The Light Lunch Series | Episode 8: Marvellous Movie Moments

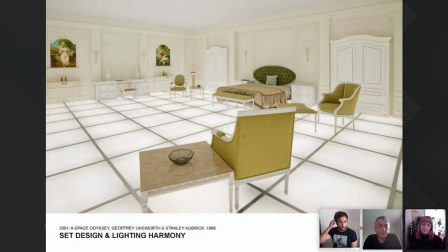One of those lighting scenes that sort of stand up to me is this the set design for these illuminated floors and ceilings and some of the spaces using techniques that nowadays we sort of take for granted you know we have like side of emitting
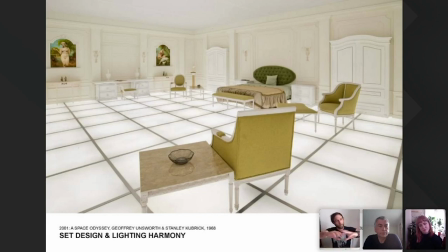leds and you know acrylics i mean which mean you can sort of achieve these effects with very modest and modest spaces but in order to get this illumination with the technology back then they had sort of huge uh you know you'd be talking about sort of parlamps that were you know four or five feet away from the actual surface of this
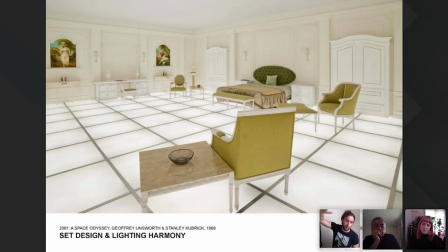so this is a raised stage with lighting underneath it but four or five feet offsets sort of get some of these illuminations um so again wasn't easy to achieve but obviously if you have the strength of conviction you can uh you know attain any vision
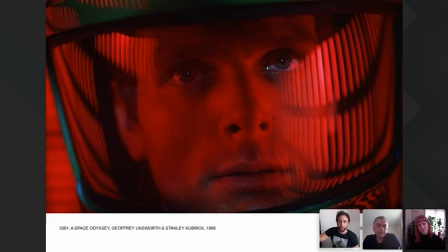um colored light uh being used to play heavily uh with the storyline
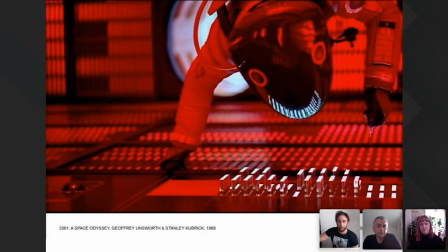to uh communicate a narrative and we'll touch on some of that later on.
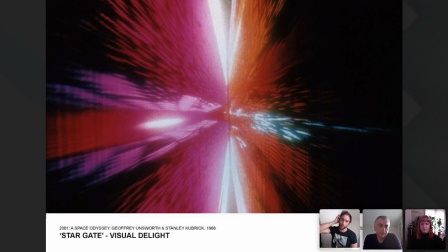But one of the things that sort of really stands out for me are some of the visual effects that we're highlighting. This is the slit scan tool. And this is sort of travelling through the Stargate in the movie. And the slit scan technique looks like some sort of fantastic blend,
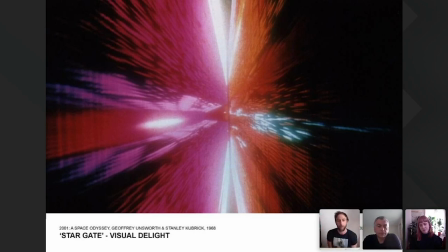kaleidoscope blend of light as they sort of travel through space and time. But it's actually not, you know, CGI. CGI hadn't, it didn't exist at this point in time. So it was using these finding novel ways to create these wonderfully intricate techniques.
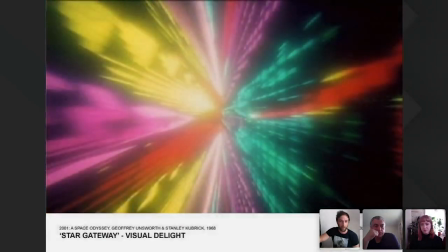And you can see here this kaleidoscope of light, very intense and very moving.
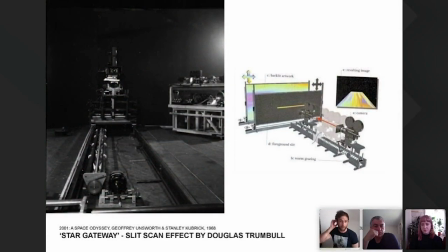But it was using sort of quite modest means. It is sort of backlit, a series of gels or filters that sort of move around behind what is a slit, And then a camera that sort of pans fore and aft, sort of observing the sort of light bleed through through the slit,
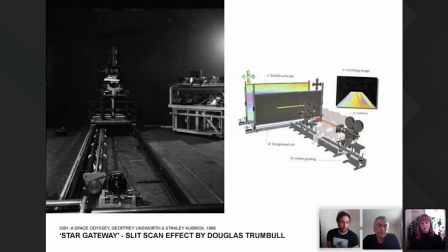creating this almost, you know, infinite void of light that sort of keeps ever changing, which incredibly effective using techniques that just had to be made up on the spot.
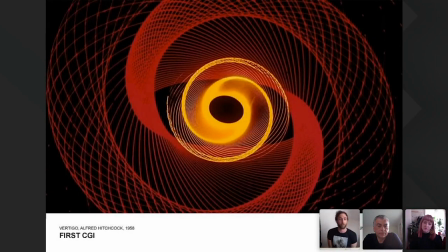um this is what i found uh alfred hitchcock's new vertigo uses is the first cgi uh again it's a questionable whether or not it is truly cgi but the intro to the to the movie you have this uh almost uh i'm not sure if anyone uses the game as a kid but it's
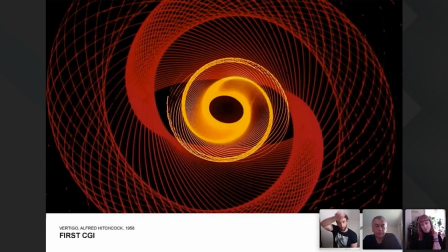like a spirograph which is a tool that you sort of draw these ones the legs happens and in many ways
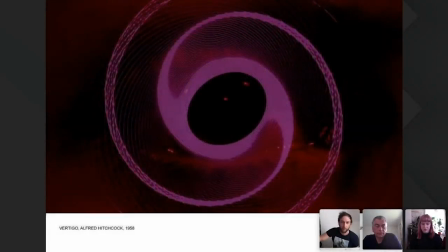it's sort of achieved in the same way lots of these patterns and forms were
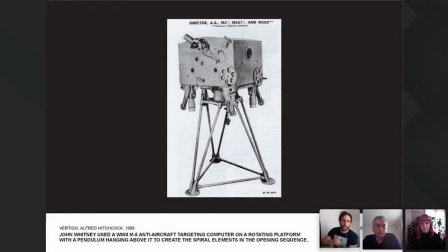derived from what was an anti-aircraft camera or guidance system suspended on a pendulum and it traced out sort of those lines so it sort of is in many ways like a sort of a hanging spirograph plotting those lines
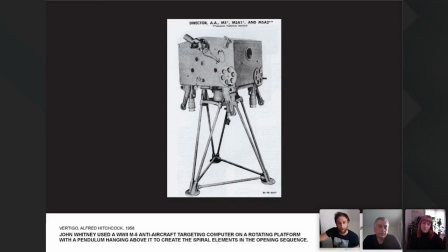but it was using the sort of very modest computer inside of here to capture those patterns and those effects.
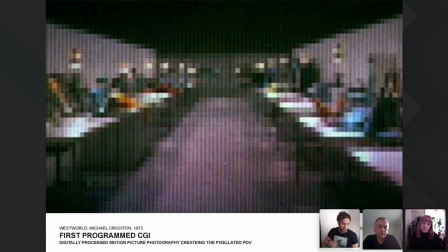But then the first CGI, as we know it, is actually in the original Westworld movie by Michael Christian in 1973. And it relied on a sort of an image compression
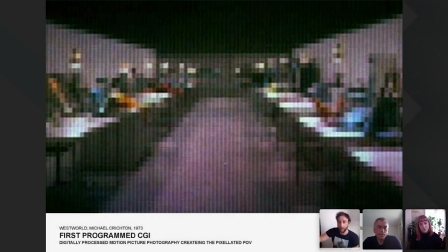technique used by the Mariner 4 satellite.
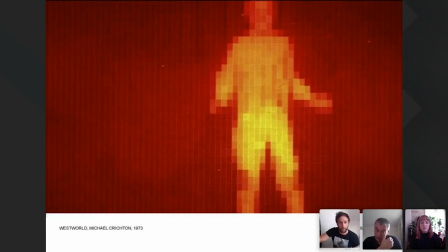And these are some stills from the movie that relied on that same sort of pixelated half tone image. that is the vision of the computer, the sort of the antagonist in the movie is a computer, and he sees the world in sort of pixelated states,
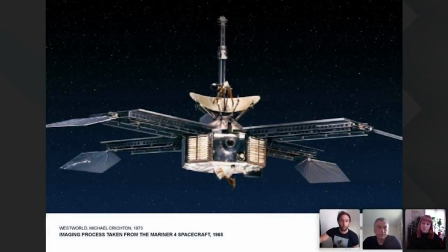much more binary. But a few years beforehand, there was the Mariner 4 is a satellite that was sort of flying out, taking images. I'm going to say Venus, but I've completely forgotten.